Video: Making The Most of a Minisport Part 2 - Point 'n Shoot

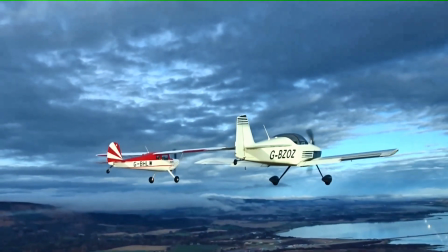4:15 A standard action cam has a focal length much shorter than this, about 18mm,
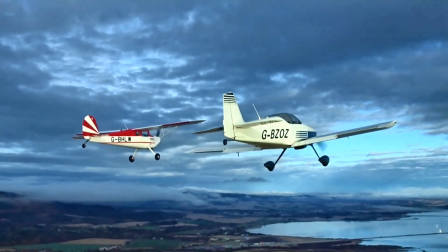4:20 which apart from anything else allows just about everything in front of the lens to be in focus, but creates the illusion that we're much further away from the action than we really are,
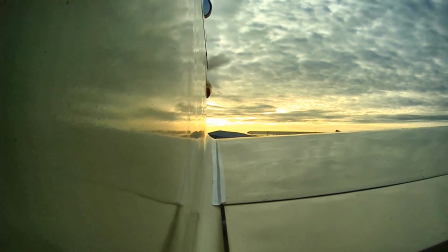4:28 or were. For example, this is the action cam view of some close formation with my very brave colleague Roland Butter.
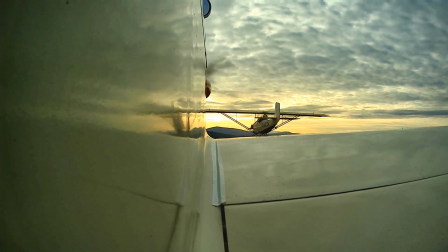4:36 He looks as if he's in the next county.
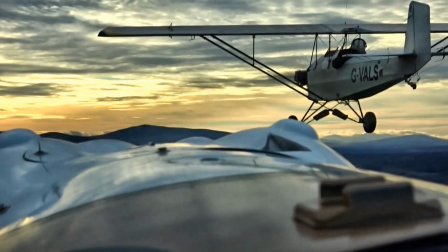4:38 By contrast, this is the same view of him with me using a camera with a 50mm lens, and is much closer to the truth.
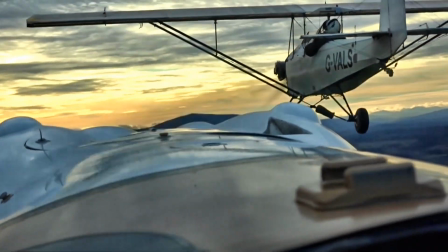4:45 As well as closer to his tail, he hasn't got a parachute and he can't see me. It's all about trust.
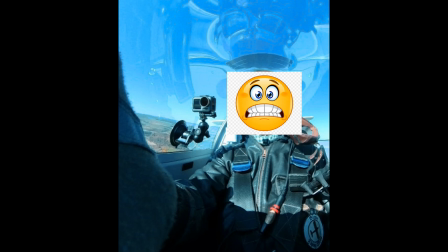4:53 A suction mount. This arrangement gives a better view of the instruments and is ideal for recording flight parameters and some of those unplanned moments of excitement.
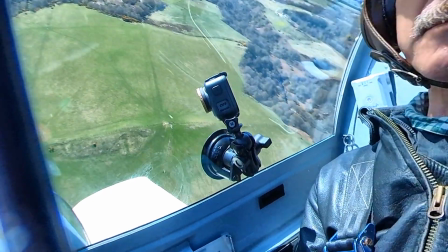5:02 Various combinations of sucker, mount and extension are possible,
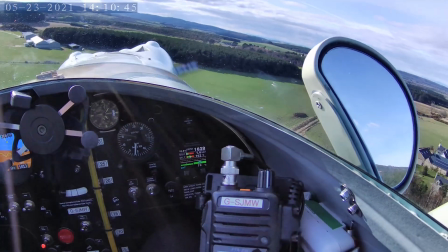5:06 but I use ram mounts for everything as they're always mutually compatible and give a lot of flexibility when swapping ideas around.
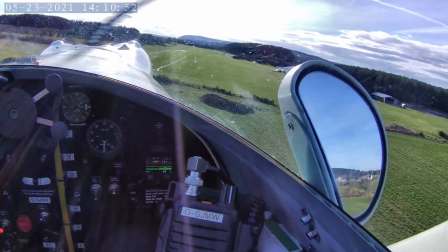5:13 Despite the fact that the canopy is curved, this mount sticks like glue to most of the inside surface.
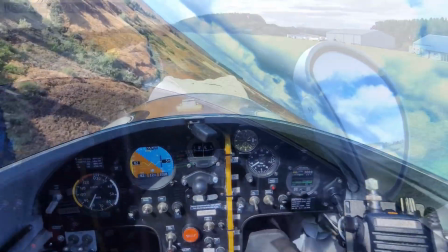5:19 I've set it on the sides and right in front of my face, which isn't a problem since I can see everything I need to see without any difficulty.
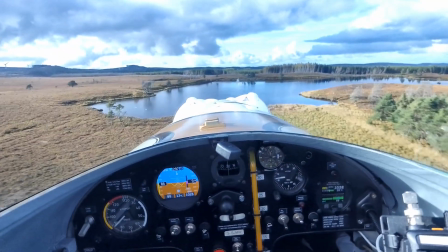5:28 Where it might be a hazard is in the sudden stop. As I always fly with a helmet, I'm not bothered about whacking the camera with my head.
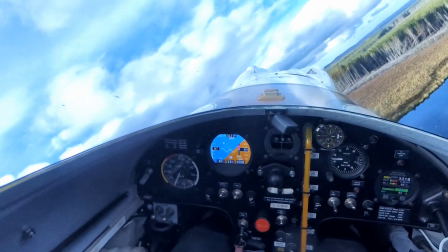5:35 It'll come off pretty easily. The camera, that is, not mine. Okay, right, moving swiftly on.
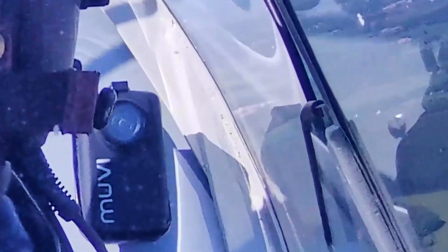5:43 Mounting on the bulkhead. This can give another view of the instruments, but depending on the camera's focal length, can get more of my head in the shot than I really want, or you really want.
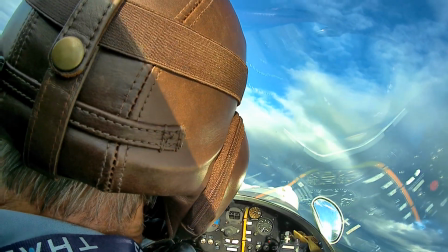5:51 Some experiment is needed to get the best from this mounting point, but it has the advantages of fit and forget.
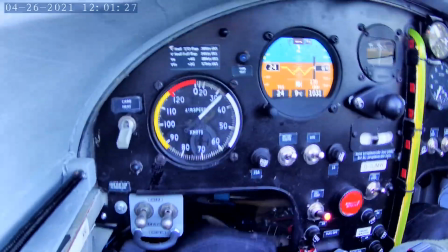5:58 I have one installed with a power lead from the aircraft electrics, so I can leave it on a continuous loop record,
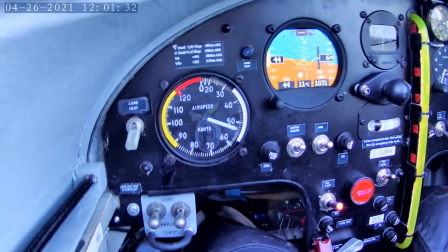6:04 so I'll always have the last 10 minutes of events on film if anything dramatic happens.
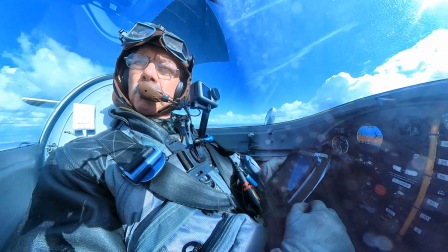6:10 A chest mount, clips on the shoulder harness, all that kind of thing.
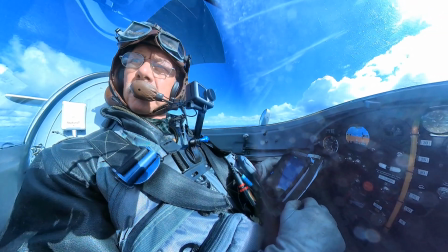6:15 Advantages here are ease of control, and my little pink body with all that squidgy stuff inside provides a lot of vibration absorption.
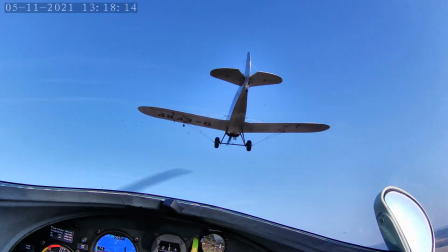6:22 I and the camera get a full view of the instruments, and it doesn't get in the way of flying the aircraft.
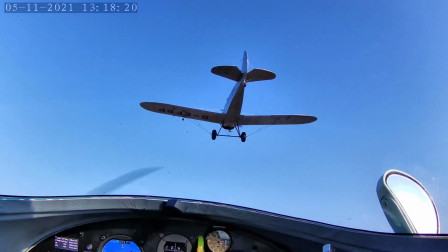6:28 However, because it's not a solid mount, it tends to follow my body movements a little, which can be a bit distracting,
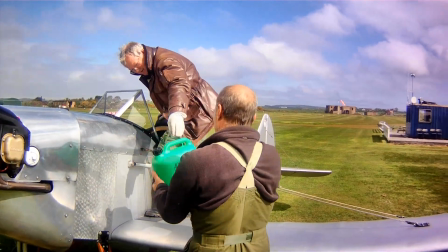6:33 but is useful for getting all that B-roll of the circus performers giving each other light-hearted abuse without noticing me and the camera quite as much.
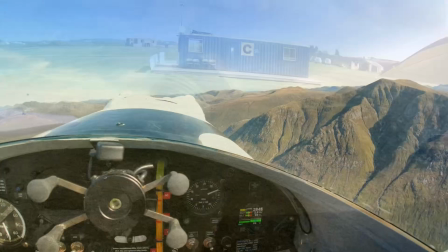6:41 I've given up with helmet-mounted cameras because of the constant switching of the point of aim.
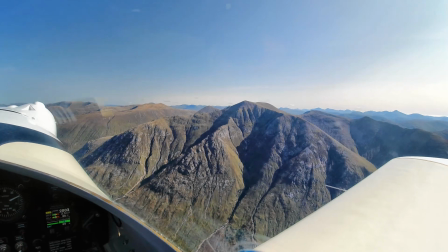6:47 I think one principle of filmmaking is to keep the camera fairly still and let the subject do most of the moving.
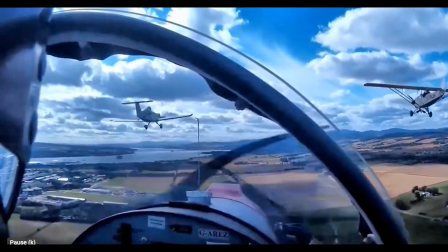6:53 Whip pans, left to right, back again, aren't easy to watch unless we as the producer want to generate a lot of excitement. This is too easy to forget when the camera's fixed to your head. How about the mouth grip option?
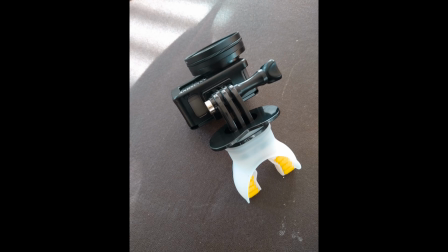7:06 I saw this online and I thought it's worth a try. It's pretty close to an instrument of medieval torture actually.
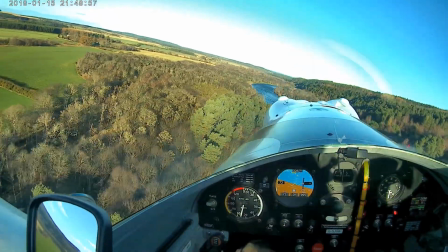7:13 After about 2 minutes you'll feel as if your jaw's about to fall off. I'm sure it has its place, but not in my cockpit.
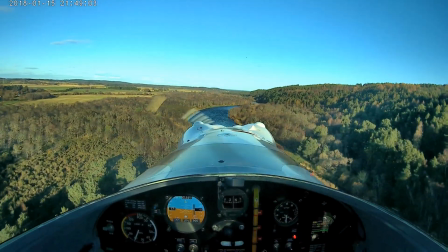7:20 The results of enduring the pain aren't really worth it, as you might agree from watching this.
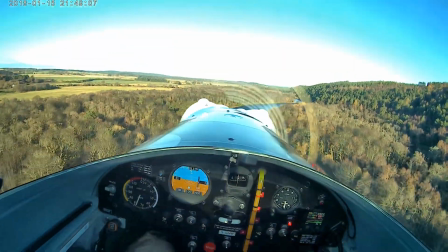7:25 It isn't enjoyable.
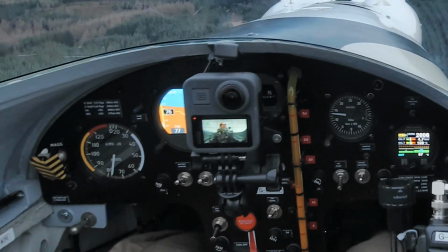7:29 Panel mount. This is the selfie mount option and can be extended using another arm to take in more of the scene above the canopy edge.
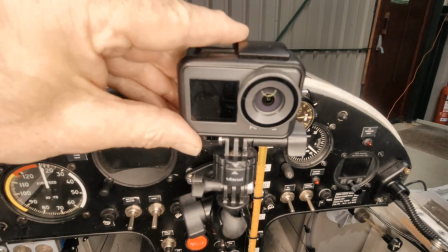7:37 You need to take care with this option because you don't want to be hitting it with your face in a sudden stop.
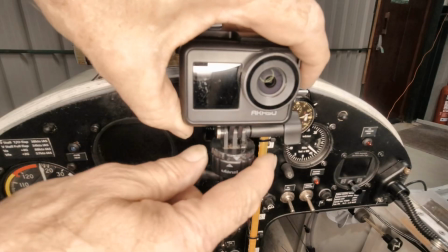7:42 I put a quick release connector on this to get the camera out of the way easily if necessary.
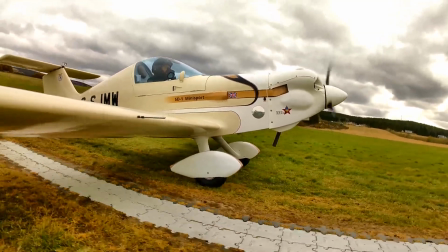7:50 This is probably a good time to talk about image stabilization. Most action cams, even the cheaper ones, now have this feature and it seems to work well.
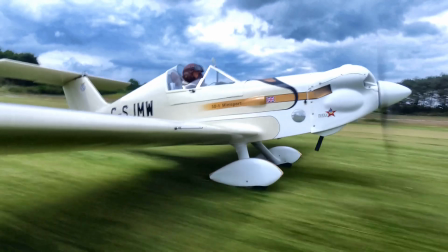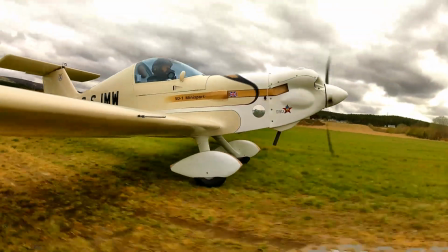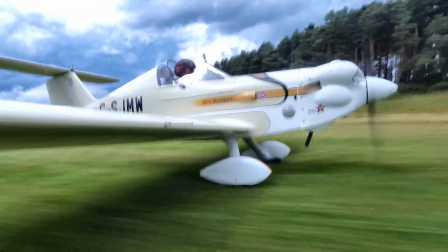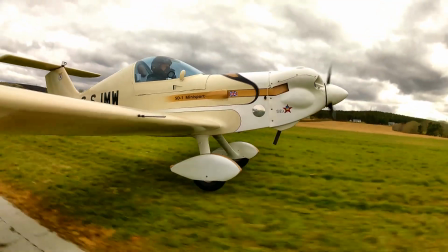8:16 We can certainly tell the difference to the footage if it's in use. As with most things, if you pay a little more you get better performance, and here are some examples.